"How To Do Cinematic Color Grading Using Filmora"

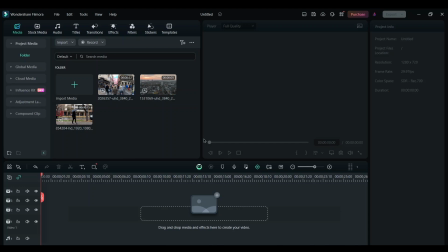0:02 In this video, I will show you how to make your video look more cinematic by color grading it. First thing, we have to import some footage. So I have 3 footage. I'm going to drag and drop it onto the timeline. The 3 footage that I've used. And as you can see, this is not looking that cinematic.
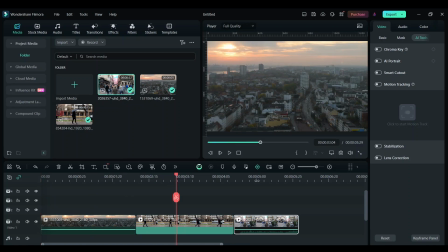0:30 So let's make this video more cinematic. So the first thing we have to do is go to Effects,
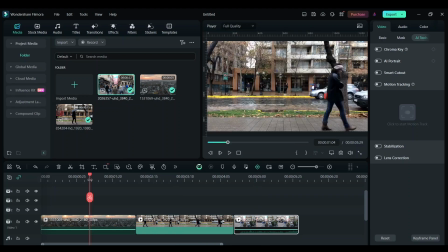0:37 click on Border, and choose Cinema 21:9 and add it here.
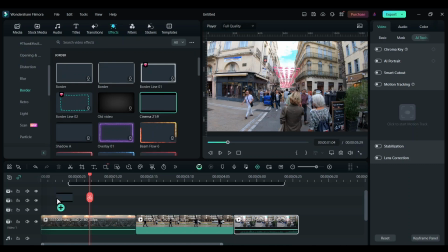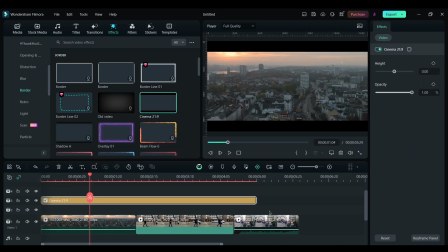So this already makes the footage a bit more cinematic just by having this border. So the second part that we need to do is color grade.
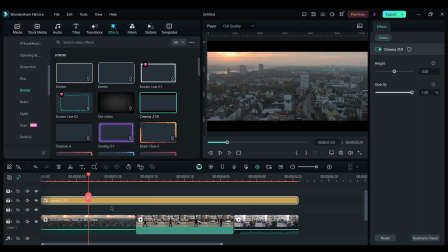1:07 For that, let's click on this video and in here, click on colors. And we have a lot of presets and LUTs. So I'm going to use some LUTs here to make it more cinematic as we can.
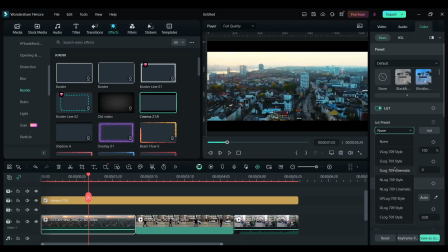1:24 As we are going here, we can see how each of it changes the color. We can use any one of them that is already there. So this is the one that's without.
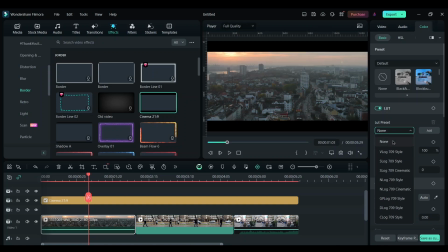1:40 This is the one with. So we can see a very large difference. I'm going to use S-Log here and reduce the strength a little bit. And let's increase the temperature a little bit.
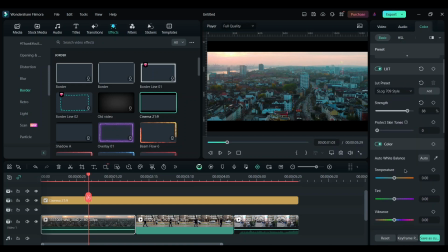Then let's decrease the highlights so the sky will be much more orange.
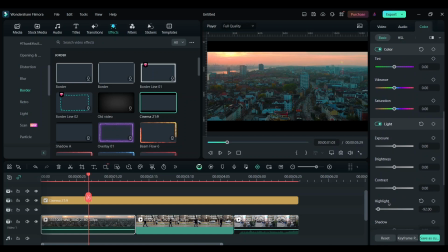2:15 Let's bump up the shadows a bit so we can see the buildings a bit more. So this is done for this footage. So let's click on the other one and then click on colors again.
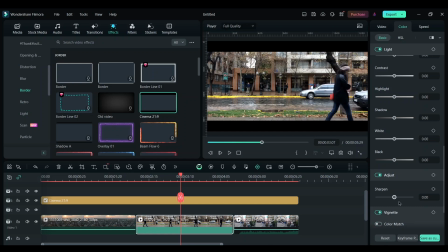2:34 And in this video as well, we'll follow the same steps. We'll use the same LUT so the video looks similar.
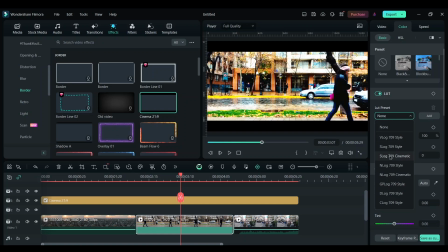2:45 For this, everything looks a bit more bright. And so what we can do is reduce the strength of this here
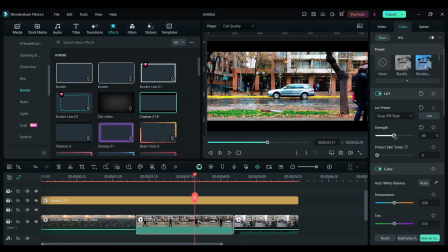2:58 and reduce the highlights. Can reduce contrast a bit over here as well. It looks a bit too contrasty. And exposure to a very little -1.
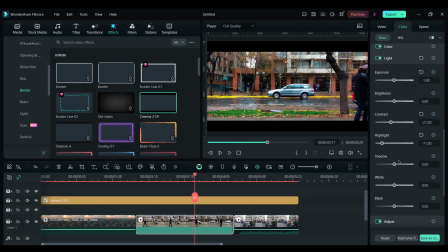3:16 Let's add some more blacks. We'll do the same for the other clip as well. And we'll adjust the parameters here, like highlights,
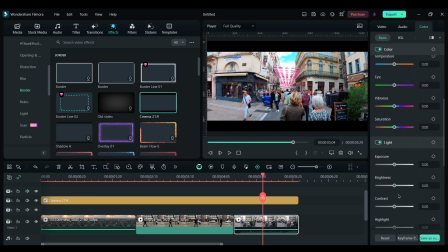play with the shadows and blacks. Let's decrease the sharpness a little bit because it was making it too sharp.
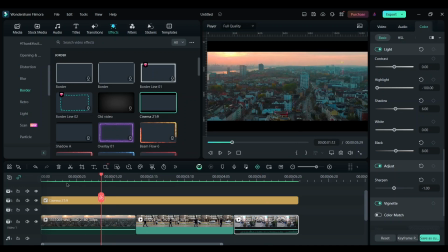3:55 Let's play this clip and see how it looks like.